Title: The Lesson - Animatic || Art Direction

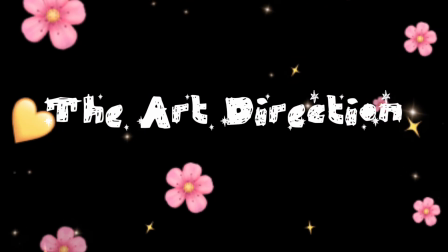1:31 Hi everyone, welcome back to the channel.
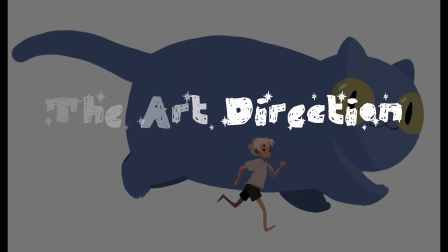1:34 Today I'm sharing a little behind the scenes look at my art direction model on my years at Gobelins.
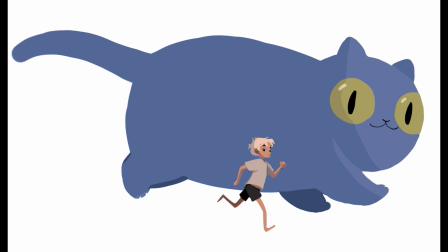1:44 And the whole purpose was the pre-production. So most of it is what I love, the character design, the backgrounds, and then a sort of magical story that could tie everything up in a cute animatic.
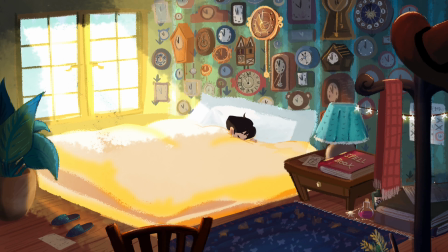2:02 We have the style frames, which is something that you're gonna show to represent how you want the animation to look like the final animation kinda. But that's why it's just like a beat, one of your strongest beat on your animatic,
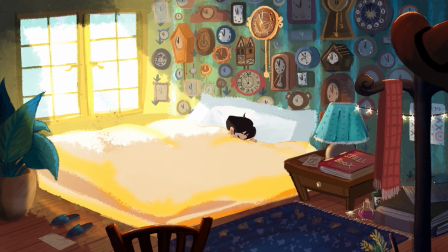2:19 and then you will work on it to explore the colors, the style, everything.
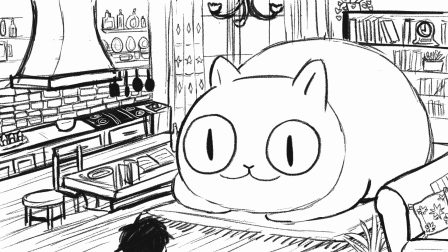2:28 This was actually the first sketch I did that just brought me the idea and that created everything. So it was starting from this point that I knew how I wanted the characters also to interact and be. So we have the magical cat and the boy.
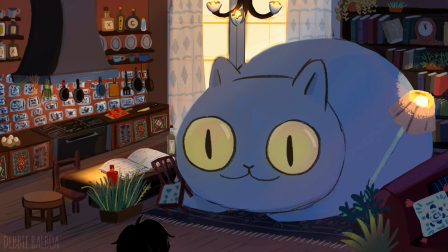2:47 And then I will just pass to the style frame version, adding the colors, adding all the whimsical tones.
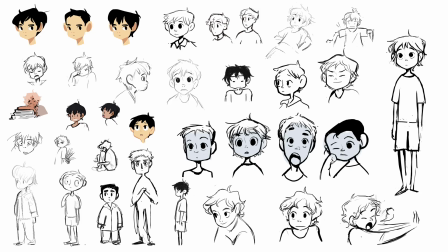3:07 And then I started the character design of the boy. The boy, in my head, he had black hair, but then when we were creating the colors and just with the help of the teachers, I noticed how he needed to have more like this magical personality because he,
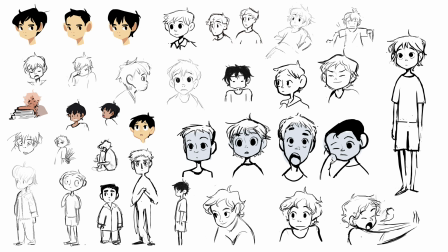3:26 well, knows how to make magic. So in a way, it was too basic. So we did change it, and I had to just maybe have really blonde white hair just for him to pop up.
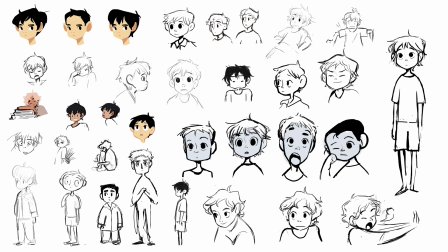3:42 But I still like the black hair, so I don't know. I mean, I like both ways.
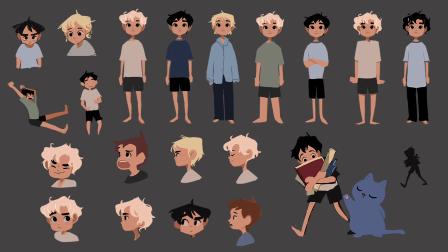3:46 We have the variations with the colors now and how I really didn't want line art in it. So yeah, I was also playing with the outfits, the expressions, the type of hairstyle. It's my favorite part, so I really enjoyed this.
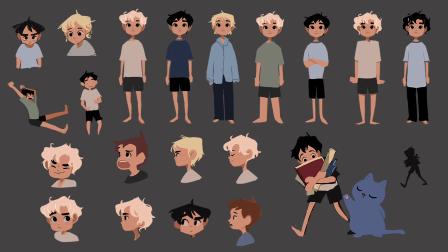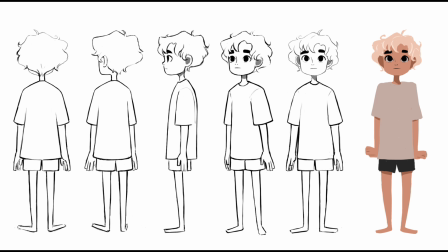4:16 A quick turnaround. Even though I didn't animate it, it was important just to know the proportions of the character.
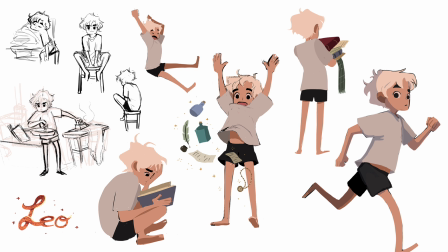4:29 And then his final model sheet where he already has a name and he has poses that give you clues into his personality, who he is, that sometimes he's been alone, that he is a hardworking student of magic,
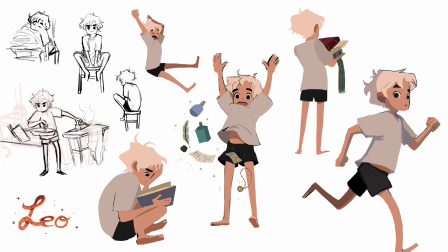4:45 he knows how to use potions. So, and yeah, I think you give these clues into all the design, and I really love the pre-production stages.
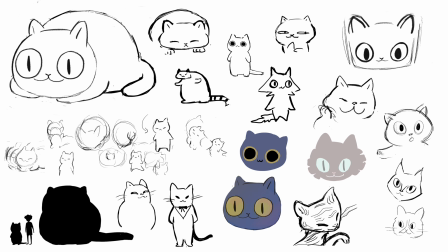5:04 Then we have the cat, which is its own character because I knew he had to be like this whimsical, funny, deadpan serious, but also chaotic, cute face. I don't know how to explain it.
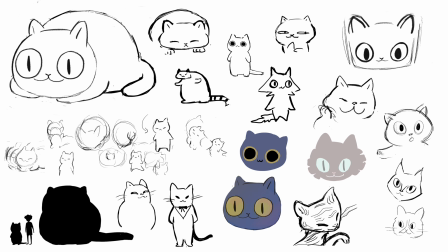5:20 I used my cat as inspiration because I honestly use him as inspiration for any sort of cat.
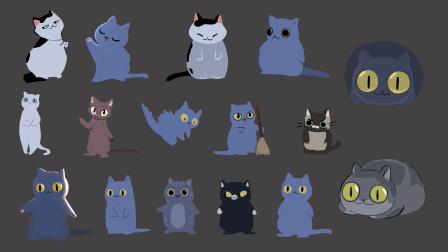5:27 And he was this fat boy, and his eyes were looking into your soul.